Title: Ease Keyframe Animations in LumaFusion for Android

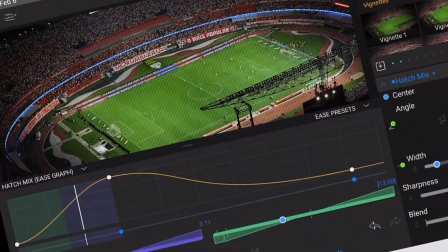[0:05]
The Ease Editor launched in LumaFusion 2.0 is a pro feature that enables editors
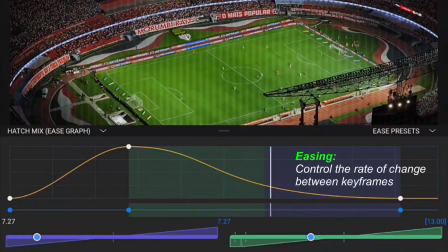[0:10]
to control the rate of change between any keyframes they've set in the LumaFusion clip editors.
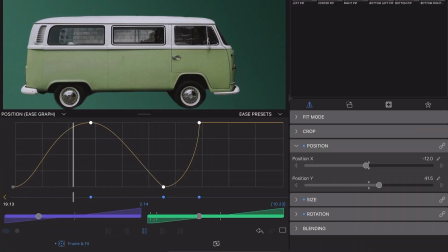[0:16]
Now, the changes we make to our media will look more natural and lifelike by adding
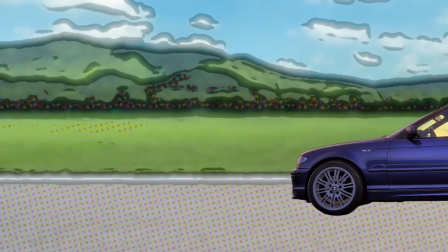[0:21]
acceleration or deceleration to the animations and effects we place on our clips.
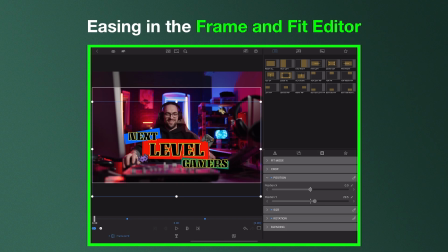[0:26]
So let's break it down. Up until now, when using keyframes in the frame and fit editor, we would animate the motion of a piece of media, so for example this title, from point A to point B at a constant rate over a set number of frames.
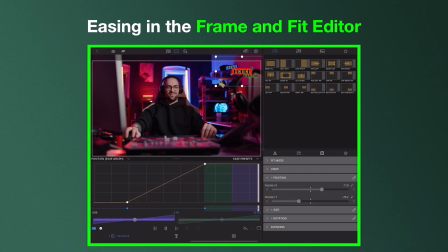[0:43]
But with the new Ease Editor, you can make that motion more natural and lifelike by slowing down and speeding up the transition as it plays through.
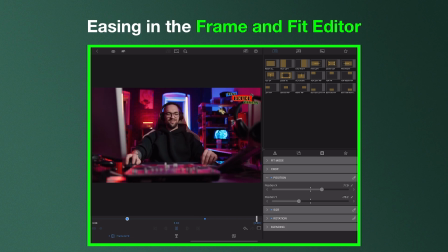[0:53]
This helps create a smooth look to your animations, rather than the movement looking harsh and abrupt.
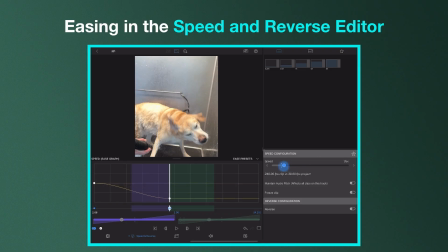[0:59]
Moving on to the Speed and Reverse Editor, easing is used here to create smooth speed ramps. Rather than the speed increasing or decreasing at a constant rate between keyframes, with easing, you can smooth out the transition,
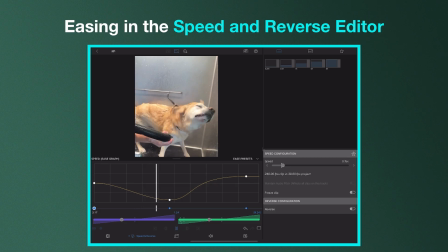[1:14]
gradually moving in and out of those keyframes, achieving a more fluid and true-to-life visual that helps audiences get lost in the story you're telling.
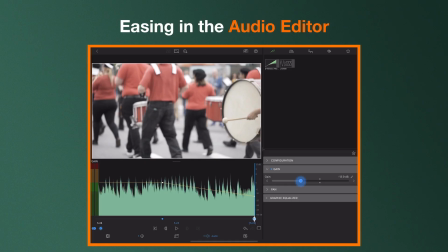[1:24]
Easing also extends to the way you can edit your audio, adding realism and fluidity to the changes you make to your clip.
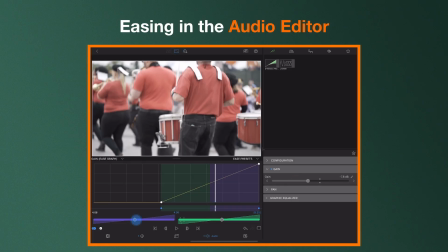[1:31]
In this example, adjusting the ease of the volume.
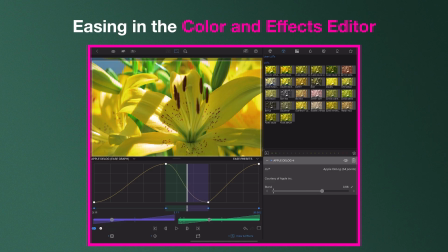[1:38]
Here in the Color and Effects Editor, we can make changes to the easing of an effect placed on our clip, giving us much more control over the look and feel of the final output,
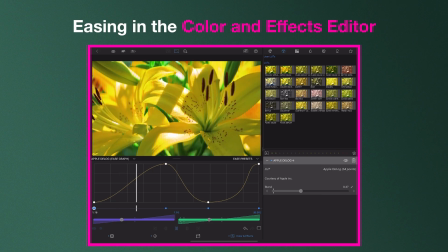[1:48]
creating the subtle or dramatic visual effects we desire.
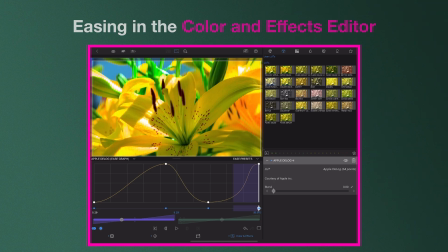[1:53]
To get started with easing in LumaFusion 2.0, tap the Ease Editor icon at the top of the preview window.
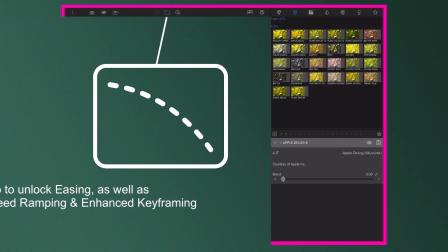[2:00]
You'll be prompted to unlock this pro feature with a one-time in-app purchase, which also includes access to speed ramping and enhanced keyframing with Bezier curves.
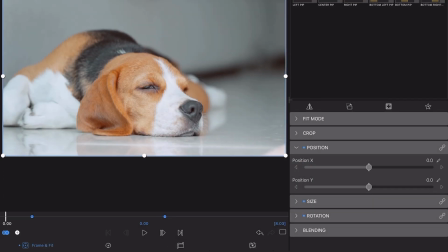[2:10]
Once you've done this, head to a clip editor where you've made a change over time using keyframes. In this example here, I'm in the frame and fit editor, and I've created a slow zoom in on my content as it plays.
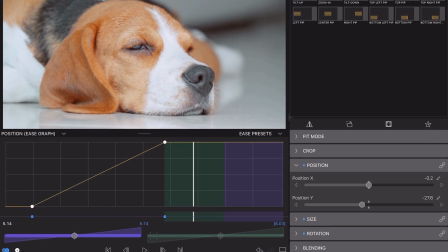[2:26]
When I tap the Ease Editor icon, I can see I've got a constant rate of change on this transition, where it starts and stops abruptly.
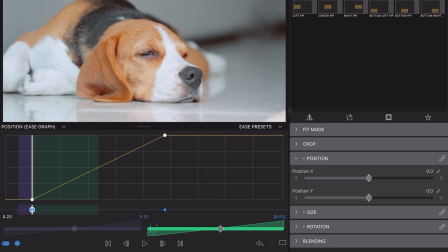[2:34]
Just watch as I play this out.
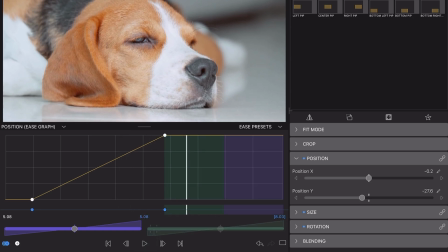[2:40]
To add easing here for a more fluid, natural look, cast your eye below the ease graph. Here you'll find two sliders.
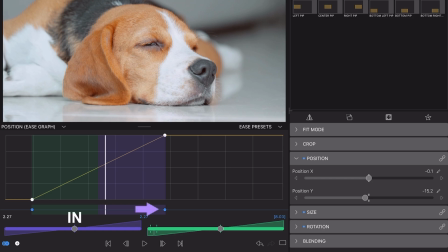[2:48]
The purple slider controls the easing going into a keyframe, and the green slider controls the easing going out of a keyframe.
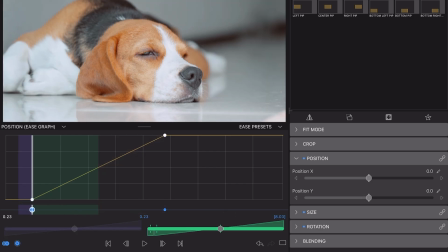[2:57]
Which area of the graph you're editing depends on the position of your playhead, which can be placed on or between keyframes.
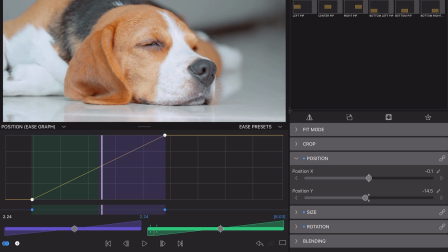[3:06]
For a faster rate of change near a keyframe, move the slider to the right.
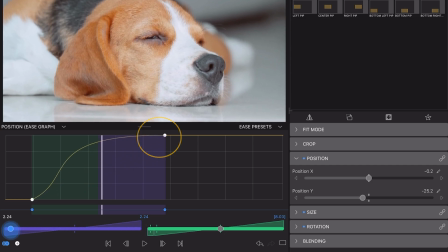[3:10]
For a slower rate, move the E slider to the left. You can see here I'm creating this S curve on the screen,
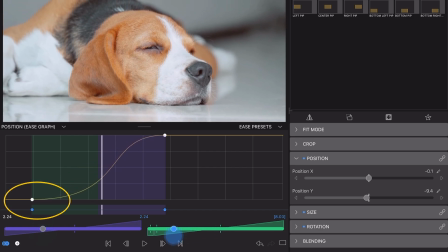[3:18]
which gives my animation a slow start and a slow end with a faster rate of change in the middle.
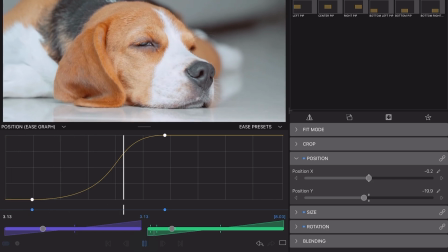[3:23]
Just look at the difference that makes from our original animation that had a constant rate of change.
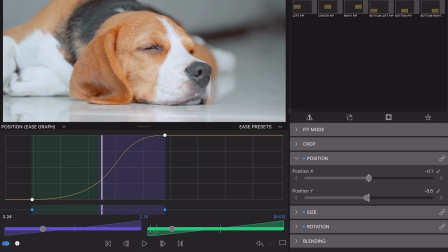[3:29]
You'll notice that the green out slider has a small rectangular section at the far left. Move your slider to this position if you want to hold a value until the playhead reaches the next keyframe.
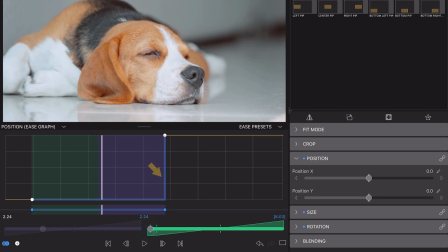[3:41]
The yellow line in the graph will turn blue, indicating a hold.
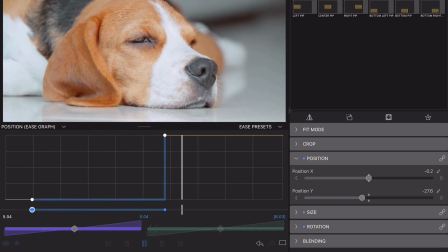[3:45]
This is useful when you want the rate of change to stay constant for a period, creating a sudden change at the next keyframe.
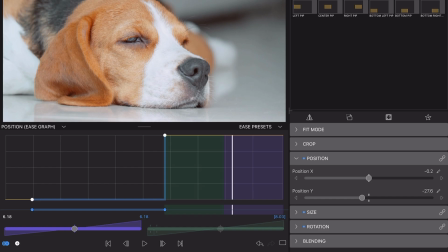[3:53]
So in this example, enabling you to jump from one frame and fit to another without having to split the clip on the timeline first.
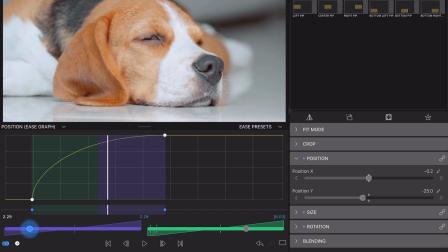[4:05]
Continue with your edit until you're happy with how your media plays out.